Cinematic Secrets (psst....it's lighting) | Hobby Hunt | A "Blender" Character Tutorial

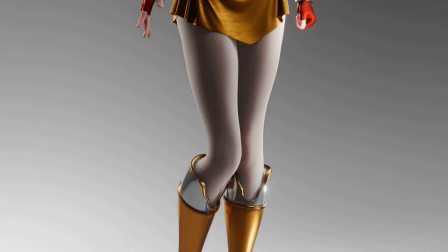0:01 So guys, in my opinion, there's super important things that make a character what it is.
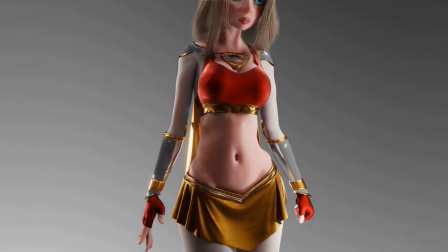0:07 So here's a character I made. This is an adaptation I did of Supergirl.
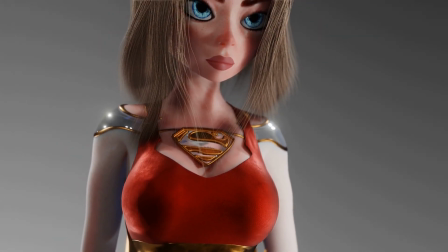0:12 Now I'm going to take away those things and you tell me if you can guess what I think they are.
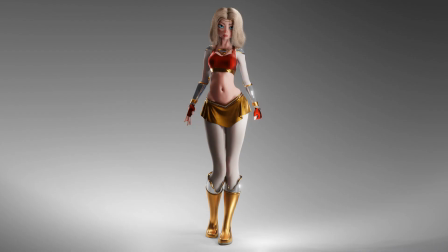0:18 So here we go. I'm going to try and snap it. Ready?
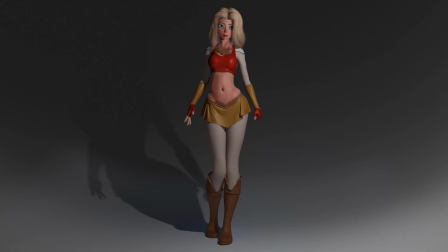0:23 If you had guessed that I took away the lighting first off, you'd be correct.
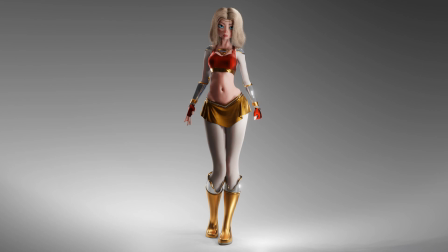0:28 I took away the cinematic lighting I had for the other character. So to break it down for you, I've got this character.
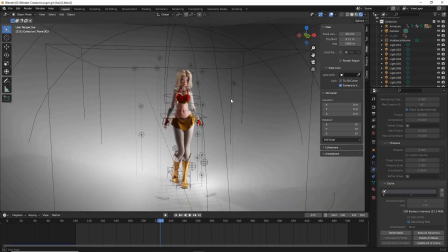0:36 Clearly, I have a pretty intense lighting situation going on. Let me walk you through and show you exactly how you should light your characters in Blender for a more
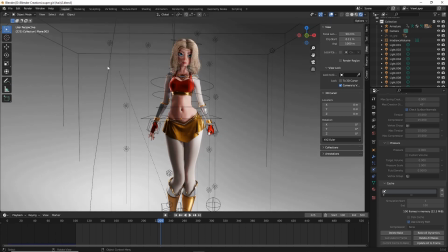0:47 cinematic and epic look to those characters. Okay, guys.
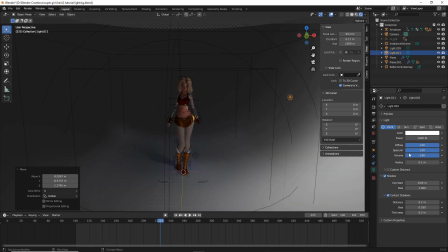0:52 So now we have one light in our scene. This is the standard classic light. I think it usually is preset to have 1,000 watts for your light.
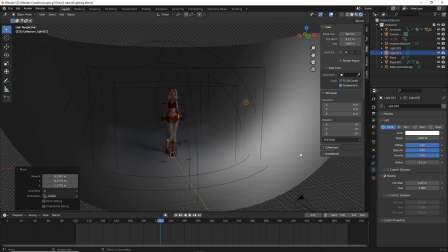1:04 So whenever you add a light, you're going to have 1,000 watts. And make sure the first thing you do with this light is to enable contact shadows.
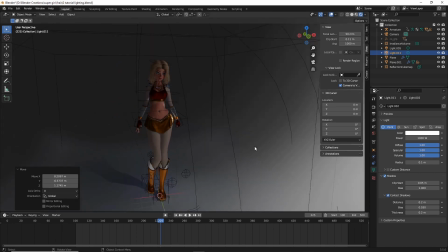1:13 Just good practice to always have contact shadows enabled. You'll see it's subtle, but it makes a big difference in the long run. So we've got this light here, and the first thing we need to do is to light our character.
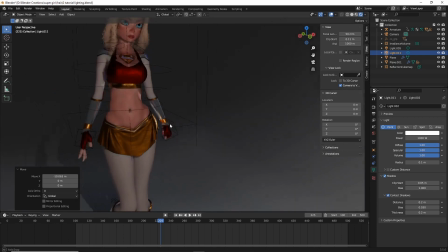1:27 So let me show you first that if you just put your singular light right in front of your character,
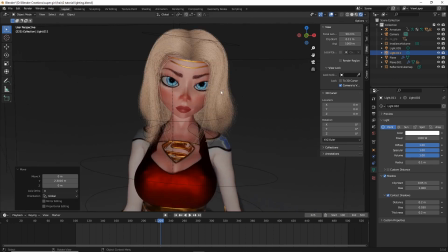1:34 it actually doesn't look that good to have a light just straight onto the face. So I've got a very complicated character here, and you'll see when I just have the light straight on the face, we're getting this odd flat look.
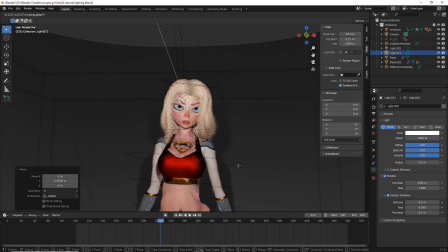1:48 And it doesn't matter if I back it up or if I bring it closer, this problem remains.
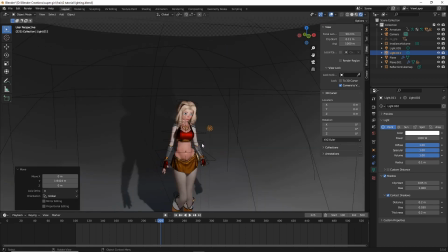1:54 So what do we do then? Well, let's move this light literally just to the side. So we're going to do GX, and we're going to move it to the side over here.
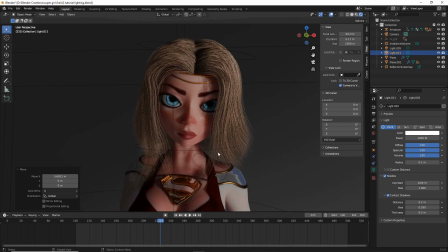2:03 And you'll see already that helps a lot with the intensity of this character.
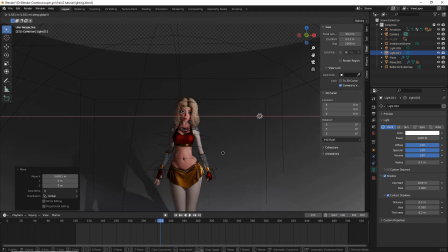2:11 So then it's kind of up to you exactly where you want this, but I'm just doing this quick and dirty for you guys to give you the basics.
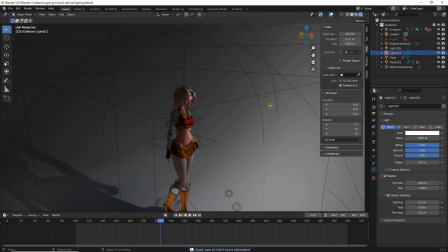2:18 The next thing we're going to do is we're going to do Shift-D with that light selected,
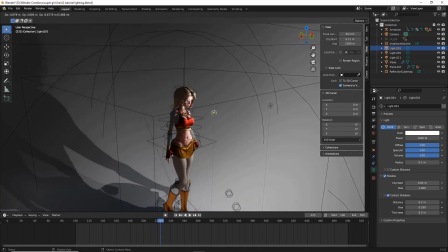2:24 and we're just going to bring it back behind her.
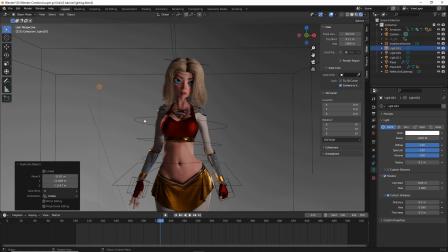2:27 With this light, our goal is to do highlights of our character and her silhouette. So I'm first going to start with the side that is mostly shadowed from this other light.
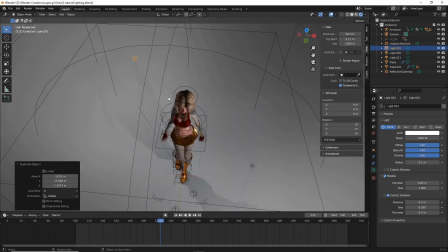2:41 So I've got this light now back here,
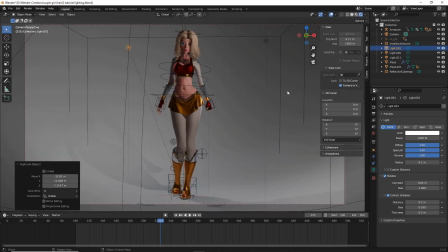2:44 and I'm just going to do GY, and I'm going to get into where I can actually see from my picture, GY,
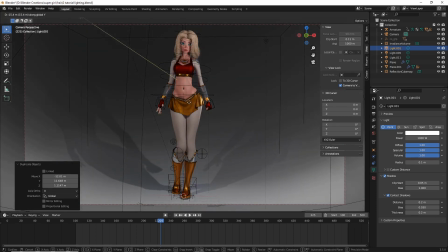2:52 and you want to be careful not to go too far forward, otherwise you're going to get that same washed out effect.
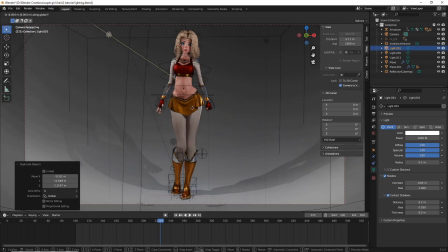2:58 So I'm going to take it back,
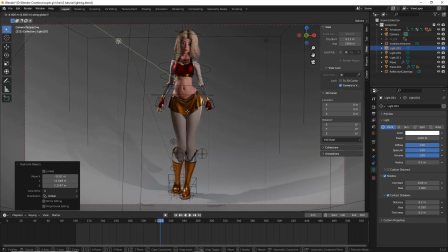3:02 and you're just kind of seeing for your silhouette of your character what you think looks the best.
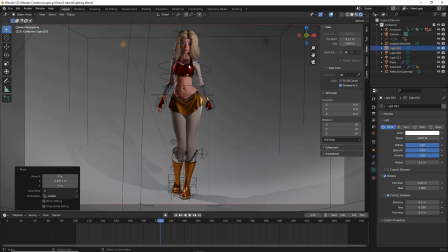3:09 And you can adjust the intensity. For instance, I've got some subsurface effects going on, and to me that looks a little too strong. So I'm going to down this light to about 500 watts.
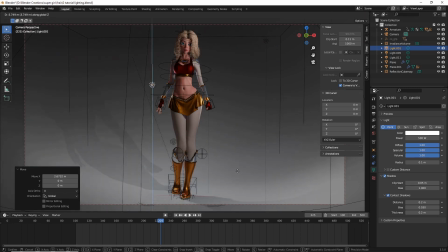3:25 And that's a little bit better. And you'll see we've got some pretty nice silhouetting happening here.
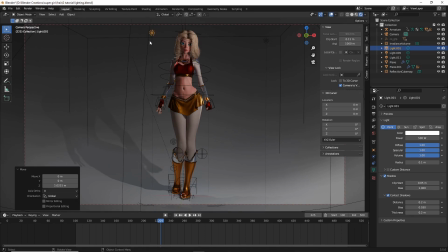3:33 So I like it up here. And then one thing I do occasionally that you could also solve with just a simple area light.
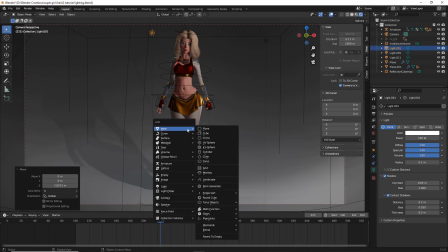3:42 Again, you find an area light by doing Shift A, light, and then area.
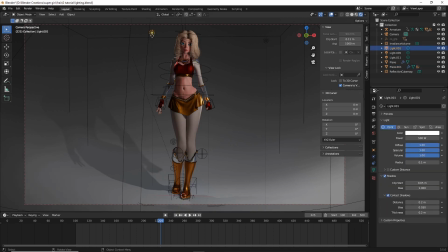3:47 However, I just prefer the point lights. I'm going to have my light selected, Shift D, and then Z,
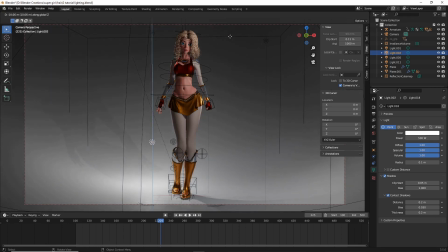3:54 and then I'm just going to drag it down to continue the silhouette along this character.
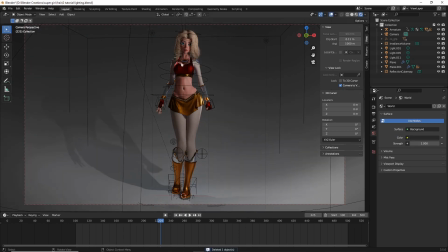4:00 So right now, you'll see I just have a very faint silhouette right here and on her arm.